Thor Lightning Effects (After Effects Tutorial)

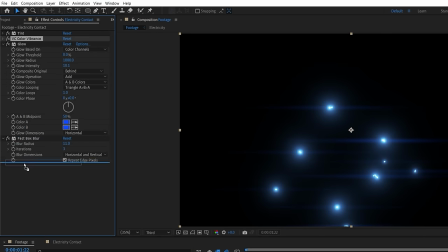(8:30)
Use a fast box blur if you want to soften them, and moving the color vibrance to last allows better control for brightness.
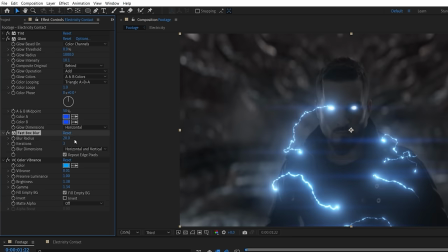(8:36)
And you can always change these settings to make them more subtle.
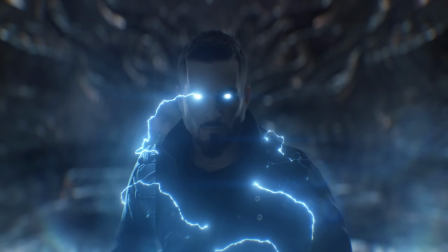(8:38)
One of the key steps for grounding any bright effect like lightning and electricity is having interactive lighting inside of your scene or on your environment or subject, and there is a few ways to do this. The best is to use practical light on set.
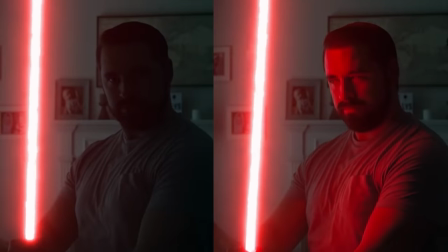(8:52)
If the effect is going to be pretty static or with consistent light emission like these examples, we've shown in the past that practical lighting is easy.
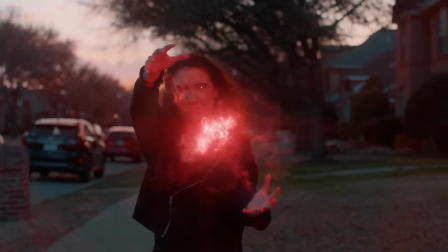(8:59)
Just have a light, often colored to match the effect that you're going to be adding in post, and aim it at your actor for the correct angle.
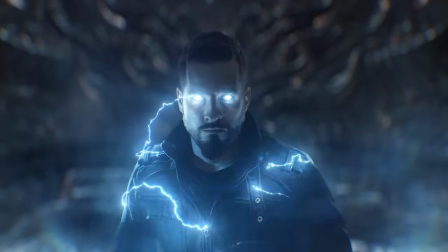(9:06)
However, with a shot like this, where the light would be emitting for a few frames at a time from a variety of different angles,
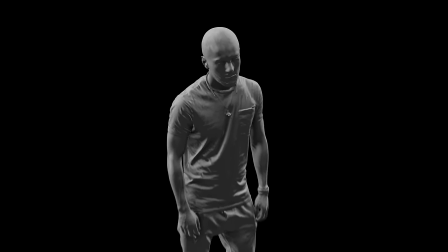(9:12)
the only real way to get this practically during a shoot would be setting up multiple lights set to flash on and off at different moments.
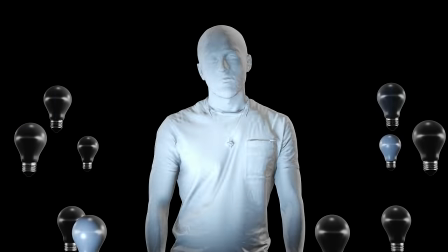(9:19)
This would be tough even if you had a lot of lights and hands to make it work, and the flashes would likely need to be random rather than synced.
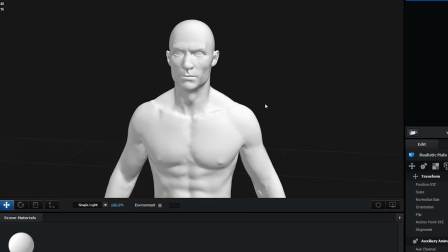(9:26)
Another technique is to use a CG double. For instance, we could use Element 3D in a generic human model, which lines up with Justin surprisingly well.
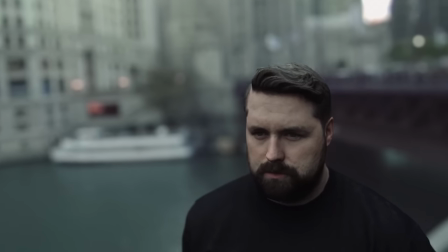(9:34)
Although, if you have a 3D scan of your actor, this would work even better. If you use an After Effects light,
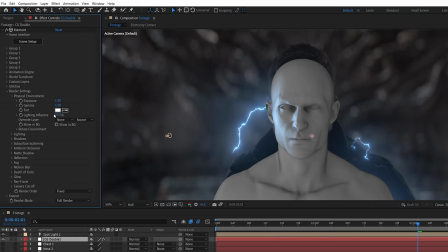(9:40)
you can isolate the lighting in Element by changing the physical environment lighting influence to 100 and the color to black, then set the layer to screen.
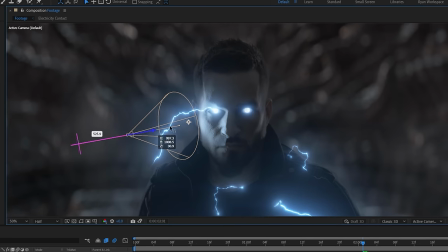(9:48)
This does have a cool look and could possibly work for certain areas.
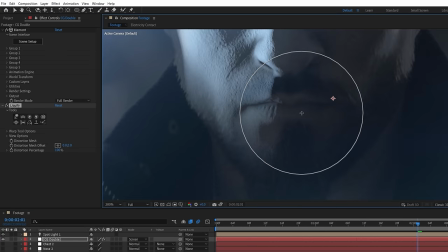(9:51)
You could even warp sections to closer match the actor, although this would be better done to the actual model itself.
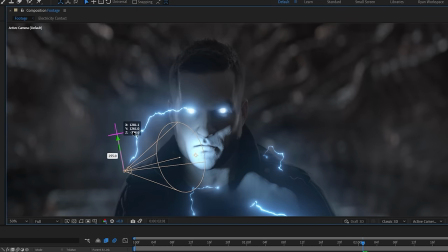(9:58)
However, as soon as you get some areas such as the hair or beard, the costume,
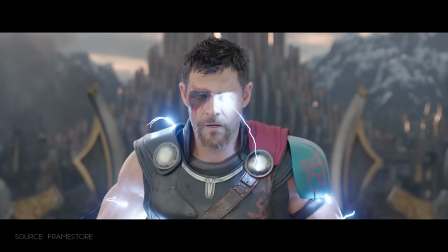(10:02)
it quickly falls apart and would really require an accurate digital double in the correct costume with better shaders and hair to get a good enough look.
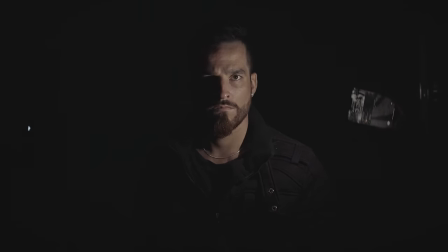(10:10)
So instead, what we found best for this shot was to actually shoot a separate plate where we switched off all the lights in the studio, and using an iPhone flashlight, we lit Justin for all the different angles while he stood still.
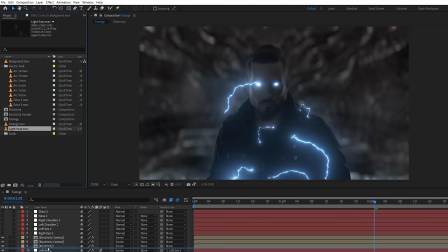(10:22)
We could drop this light pass footage beneath the electricity comp, and we're gonna focus on this asset first.
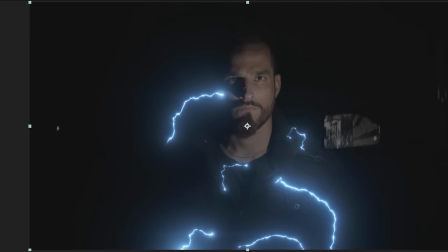(10:27)
We'll just drag the footage through the timeline until we find a moment where the practical lighting syncs up close enough to look like emission from the asset,
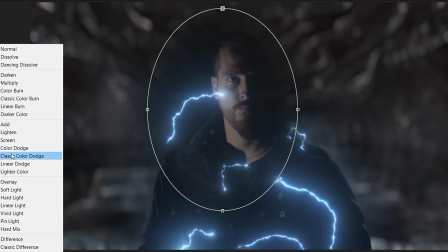(10:34)
and we can mask this area with a high feather. Set the blending mode to screen and reposition to closer line up with our main footage.
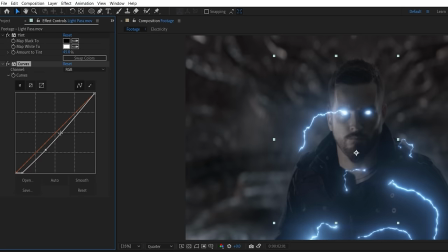(10:41)
Use a tint for some desaturation, a curves effect to crush the shadows and lift the highlights, and another to add our matching blue color,
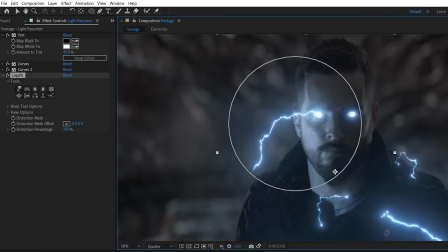(10:49)
and we can use liquify to warp the areas to closer line up with our main footage.
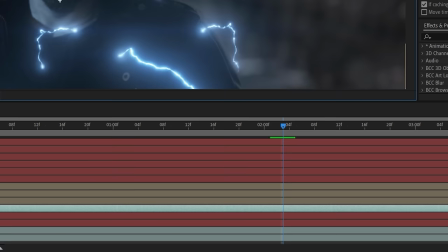(10:53)
Link to the closest track, null, and trim to only appear for the same length of frames as the electricity.
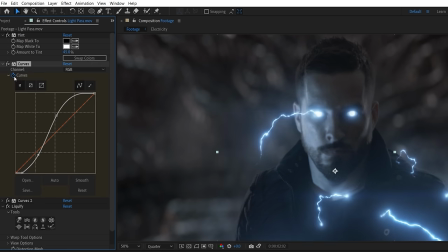(10:59)
You can keyframe things like curves to change the intensity as the asset starts and ends.
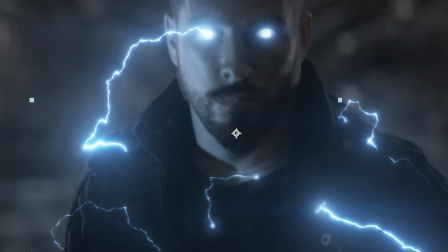(11:04)
Also, depending on the motion of your practical light, you can keep it in with moving direction and shadow, or right click and freeze frame.
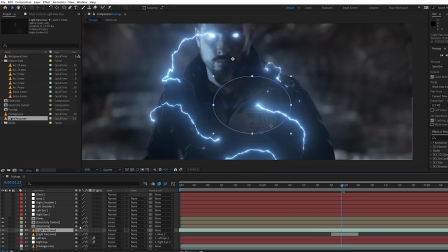(11:11)
We then did this for each area close to the electricity. We also did the same for the area around his eyes to ground and enhance that glow effect.
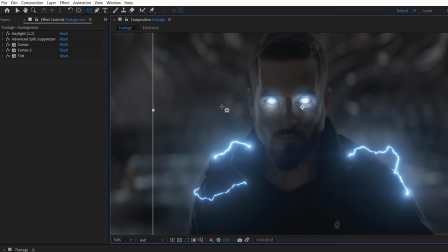(11:19)
We can also use a duplicate of our key, mask this area where we have some light hitting him, set to screen, and change the curves to utilize the real highlights we have in the footage.
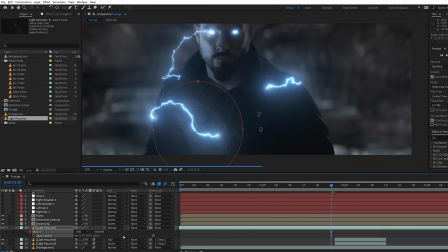(11:30)
This whole step is definitely a tedious process, but I definitely think it helps embed the effect more into the scene,
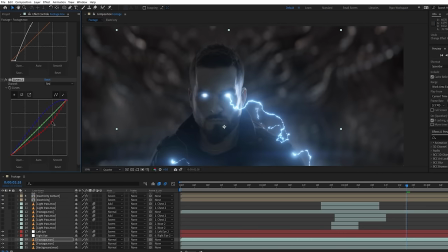(11:35)
and the benefits we are getting is full control over the strength of the light interaction, as well as color if the look or design was to change in post.
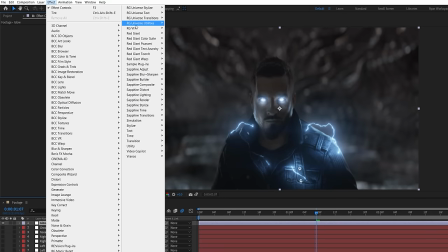(11:43)
But eventually, we have this. To complete it, we added an adjustment layer with some more blue tinted glow above everything,
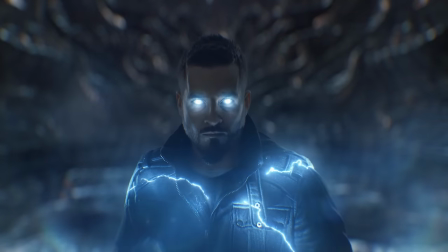(11:51)
some lens stock footage, and a final grade, giving us this. And as always, you can try different colors or assets to switch up the look.
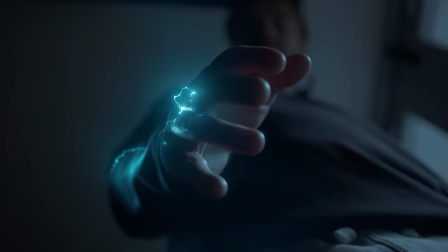(11:58)
We use the same technique for this shot here. Once again, shooting the main plate, this time without a green screen,
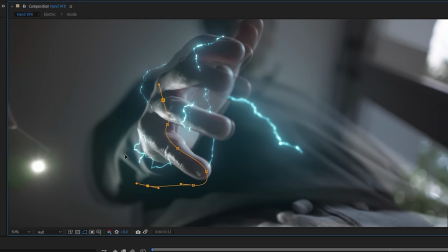(12:04)
as well as a take using an iPhone at various angles and masking sections of the light pass to match our electric assets and crushing the contrast.
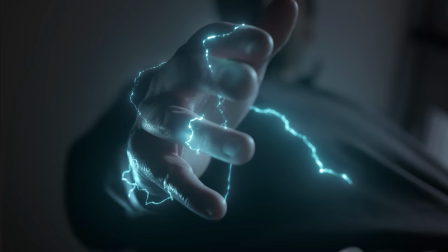(12:13)
Only this time crushing more, as we couldn't block the ambient light in the room. Also, because of the movement of the fingers, we needed to keyframe the liquify frame by frame to match.
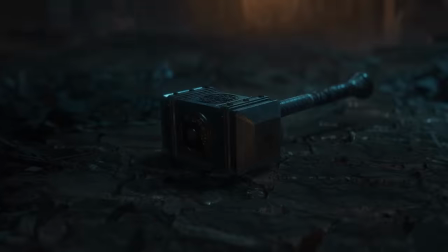(12:22)
But eventually, we get this. If you're using CG objects or characters, it's a lot easier as you just use CG lights to match.
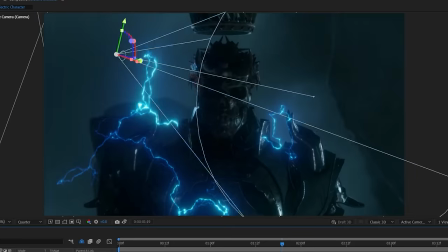(12:29)
We made this shot in Element 3D, and using spotlights, we can get precise positions, angles,
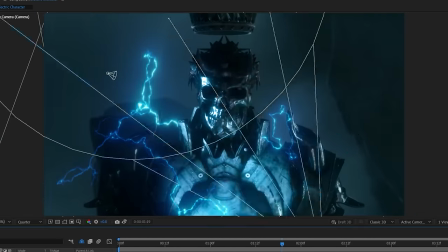(12:34)
and brightness to our liking, and then just trim or keyframe brightness to just the frames with our electricity visible,
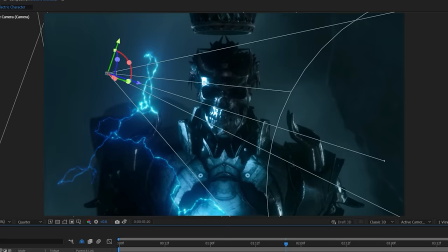(12:41)
as well as the position to match the motion of the assets.
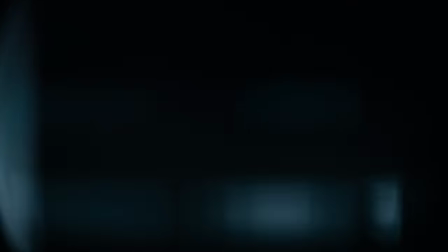(12:44)
For these shots in particular, we also use the lens stock asset, also included in our electric pack, to help emphasize the brightness of the effects, and it can also give a bit of a volumetric feel too.
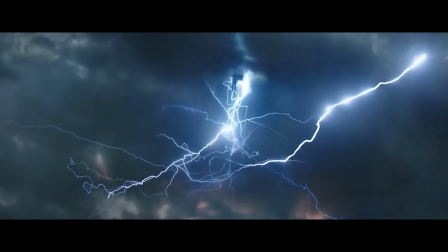(12:57)
This shot was inspired by this moment in Thor Ragnarok with electricity coming from him as he leaps through the sky.
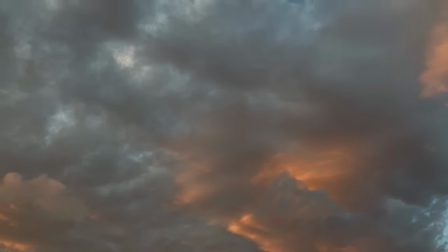(13:03)
We first shot our base sky footage, and in our electric pack, we also included a number of sky and cloud assets,
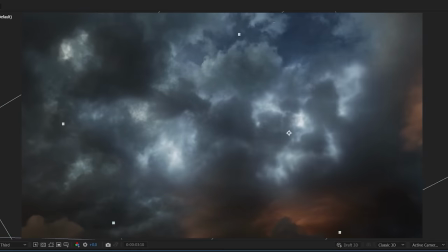(13:08)
which we set to screen and place throughout the timeline in different positions in the sky to add some lightning flashes. The character is a 3D model, and we used a free stock clip of a flag blowing in the wind, which worked well as a cape.
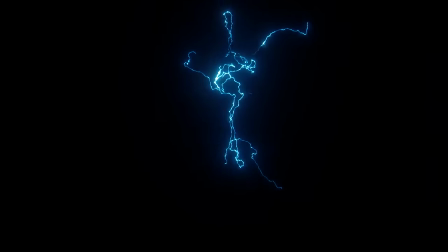(13:22)
For the electricity, we used the dispersed 7 asset as the main,
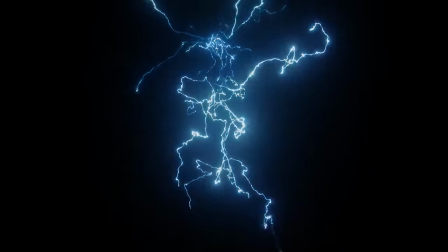(13:26)
and a combination of Disperse 6 and Impact 10 for additional elements to get this, then finished with glow, lens, and color effects.
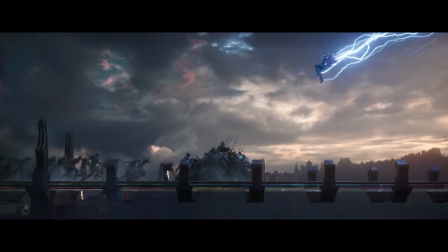(13:34)
This slow motion shot, also obviously inspired by this awesome Thor Ragnarok moment, was done using Strand 7 asset slowed down.
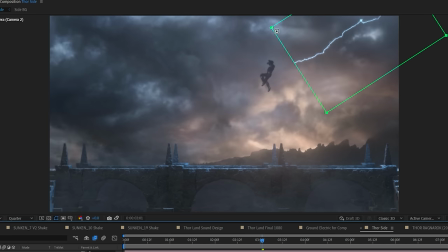(13:42)
Placed in line and direction of our character, and using an animated mask to isolate only the section behind him. Then use multiple duplicates moving throughout the timeline and changing the anchor to switch up the look for each one.
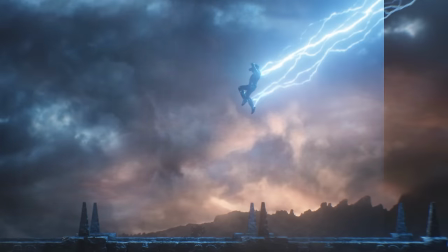(13:55)
One of the other benefits of using the assets without glow baked in is instead of having it placed beneath the character layer,
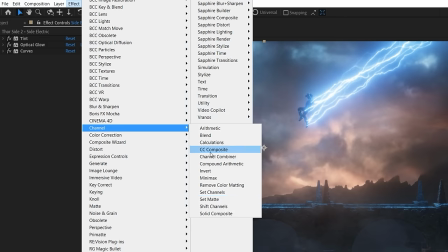(14:02)
you can place it above and use a set matte effect, choosing our character with the effects and masks,
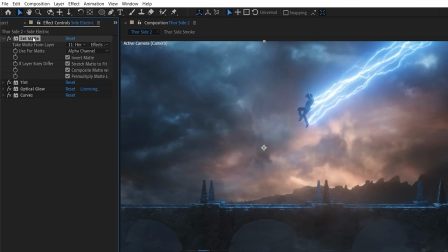(14:08)
inverting to cut them out, then placing this effect first, making the glow wrap in front of them, giving a more natural look.
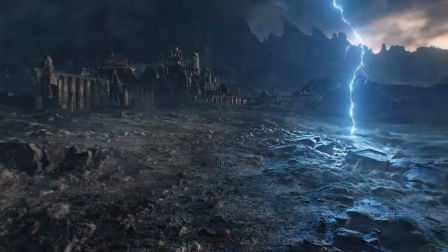(14:15)
This shot we didn't get a chance to finish in time to include in the promo last year, but we wanted to show it here as it was inspired by this great Thor shot from Infinity War.
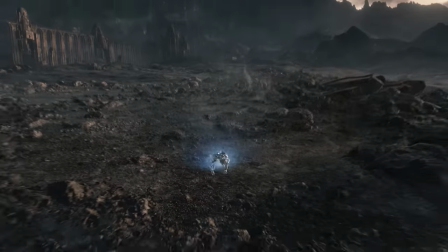(14:24)
Once again, this was made in Element 3D and Mixamo for the character landing animation.
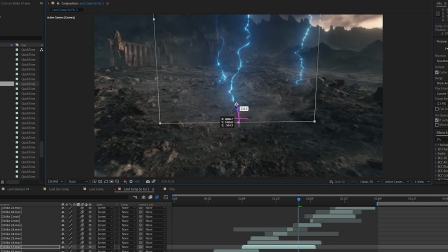(14:29)
We made our electric asset in 3D layers to place them in the correct locations.
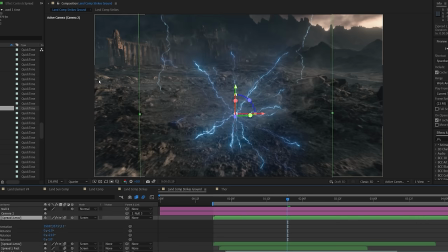(14:34)
Because this is a really busy shot, we found it easier to categorize the different elements we use. So we have the strikes placed over our character as well as around the scene
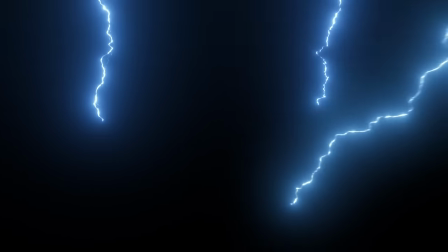(14:44)
in different 3D positions and randomly dotted around the timeline to appear at various moments.
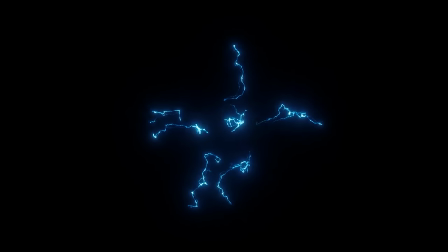(14:50)
Near the character and ground, we use the Disperse 6 and 13 assets as well as a few ground assets, plus Surface 1 and Spread 2.
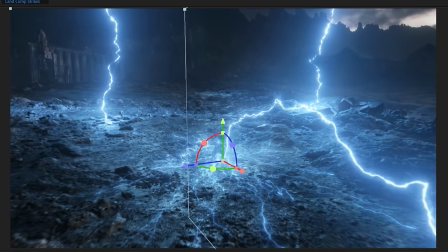(14:58)
Arcs 12 and 13 were used for these large arcs traveling out from our character,
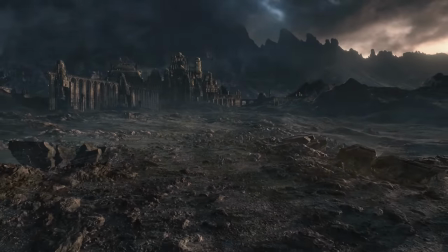(15:03)
and we placed some more cloud flashes in the sky like before with the After Effects lights flashing at the same time on the distant environment,
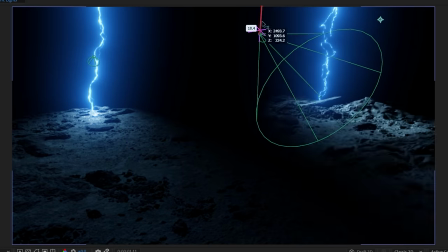(15:12)
as well as spotlights tinted blue and keyframe to appear in
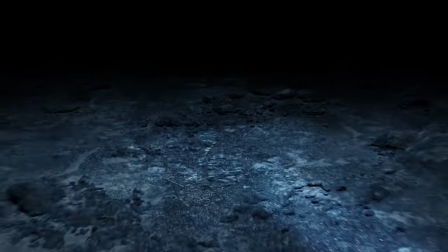(15:16)
sync with the strikes and arc assets for light interaction in the foreground.
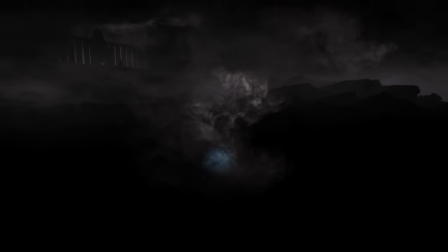(15:21)
We also used some smoke assets, including ones from our smoke pack placed around the scene,
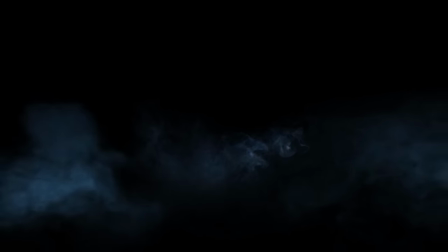(15:26)
and keyframed them to get brighter and more blue on certain frames to imply the electricity lighting up the atmosphere around it.
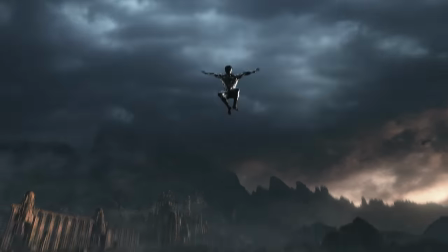(15:33)
As always, we finished up with some glow and lens effects, as well as some camera shakes this time, giving us this.
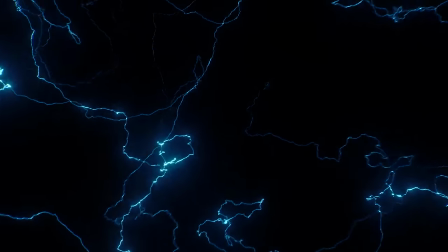(15:38)
And lastly, for the title, we used Cluster 3 at the start and Ground 5 assets for these accents on the title,
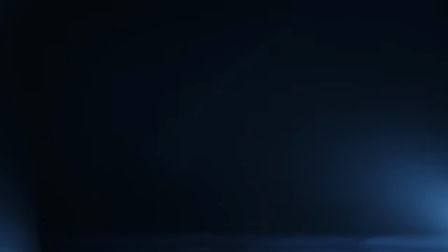(15:45)
as well as lens flashes 4 and 5 to fill out the frame. But there you have it, a few useful techniques that you can take to your own project.
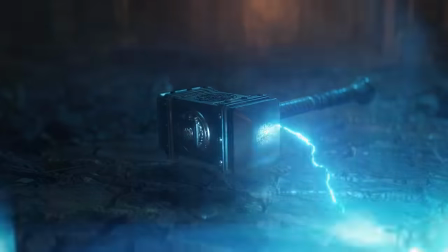(15:51)
And if you do use our electric pack for any kind of work, we'd love to see it. So tag us on our socials, which you can find below. But that's it for today. If you aren't subscribed, consider doing so and hit the bell to be notified when we put up more content. And until next time, don't forget to write, shoot, edit, repeat.